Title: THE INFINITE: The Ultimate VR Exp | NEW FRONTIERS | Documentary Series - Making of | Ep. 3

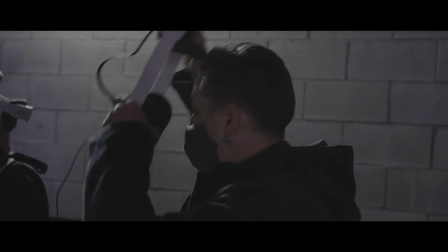[4:19]
What is new and innovative in the infinite experience is that the technologies used are pushed to their limits. There are very few experiences that have attempted to mix a free-roaming world and a 3 degrees of freedom world.
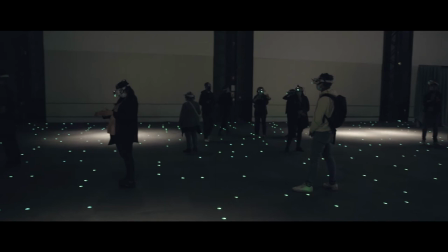[4:41]
We really push the limits of the number of people simultaneously in a collective, interactive experience in virtual reality.
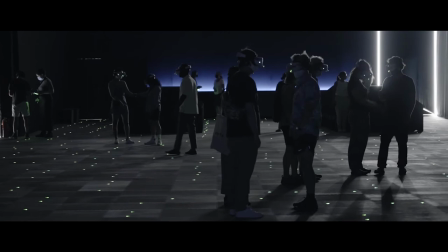[4:51]
We are talking about a hundred simultaneous users. Since all the visitors have a VR headset on their heads, they aren't aware of each other.
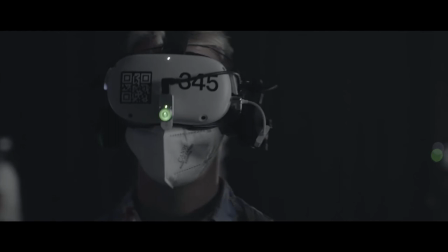[5:02]
Therefore, to help them orient themselves within the experience, we use Anti-Latency's real-time tracking device. This device has an infrared camera that is connected to each VR headset and allows the headset to position itself relative to a physical marker,
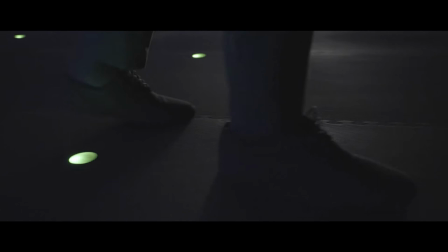[5:22]
which in this case is the mat laid out on the floor in which are embedded infrared lights,
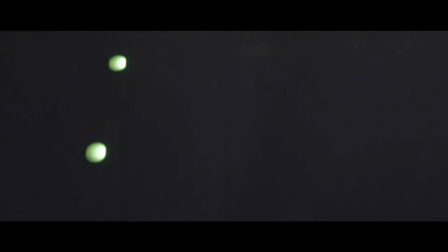[5:27]
each with a unique pattern, allowing showing the headset to locate itself anywhere within the room. The Infinite really brings these two together. The visual fidelity of the footage that we've captured in outer space with the freedom of movement and interaction and social interaction that comes with interactive VR.
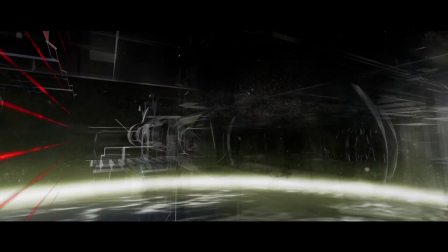[5:47]
When you watch footage that was the footage that we shot on the ISS,
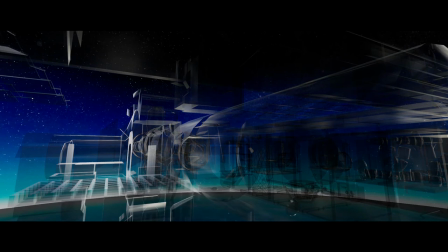[5:53]
you get a sense of the space, but it's a little harder to get a sense of the geography of the ISS. But having this free-roaming,
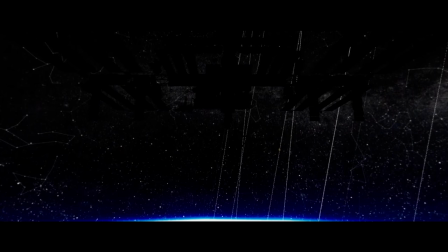[6:01]
full-scale representation of the ISS allows you to really understand what size the ISS is, its layout, its proximity to the Earth. Visitors will have access to different content in certain areas of the room, which can depend on the group that they belong to, the order of their arrival, or if they're with their family, all in order to maintain a certain distance between the participants so that they can have an enjoyable experience. Finally, if I came with Julie,
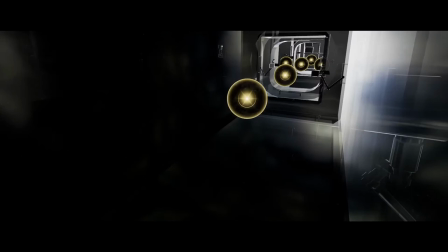[6:35]
she and I will have a body colour and shape that will be much warmer and allow us to find each other in the experience. From a technological standpoint, it is unimaginable to be able to tell such a story if the visitors would have to be equipped with heavy or hindering devices to allow them to feel the sensations of being in space, such as weightlessness, that are told through everything that this experience contains.
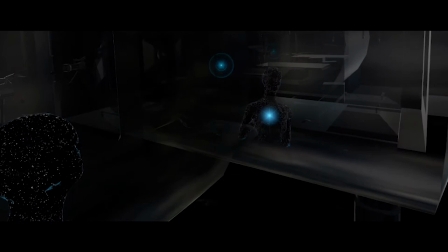For the headsets, we chose to go with the Oculus Quest 2. They were the only headsets that could give us enough performance for the Infinite.
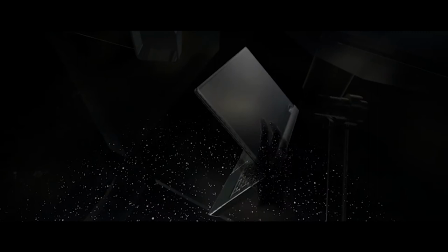[7:15]
The other exciting aspect of the Quest 2 is the hand tracking. You can interact with objects on the ISS. The headphones are Sennheiser HD25s,
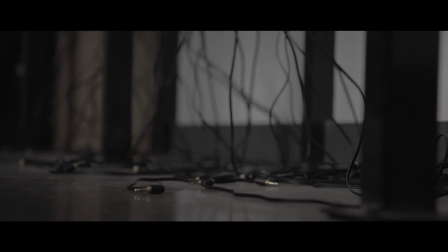[7:28]
which are traditionally DJ headphones designed in the 1970s and are professional, high-end headphones. The beauty of these is that we can take them apart, which from an operational standpoint allows us to repair them in case they break. And to ensure the safety of visitors, we have developed a UV station to sanitize the VR headsets. The technology we use is UV-C light, and we have a room on-site where we store and maintain 350 Quest headsets. Through this type of experience in virtual reality, we really work on a moment,
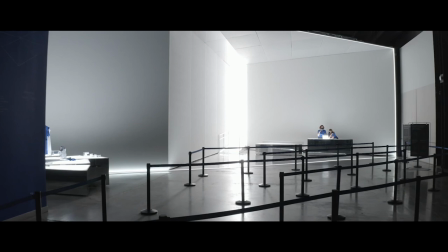[8:11]
a feeling of presence, and that, for me, is a whole universe of potential for people who tell stories.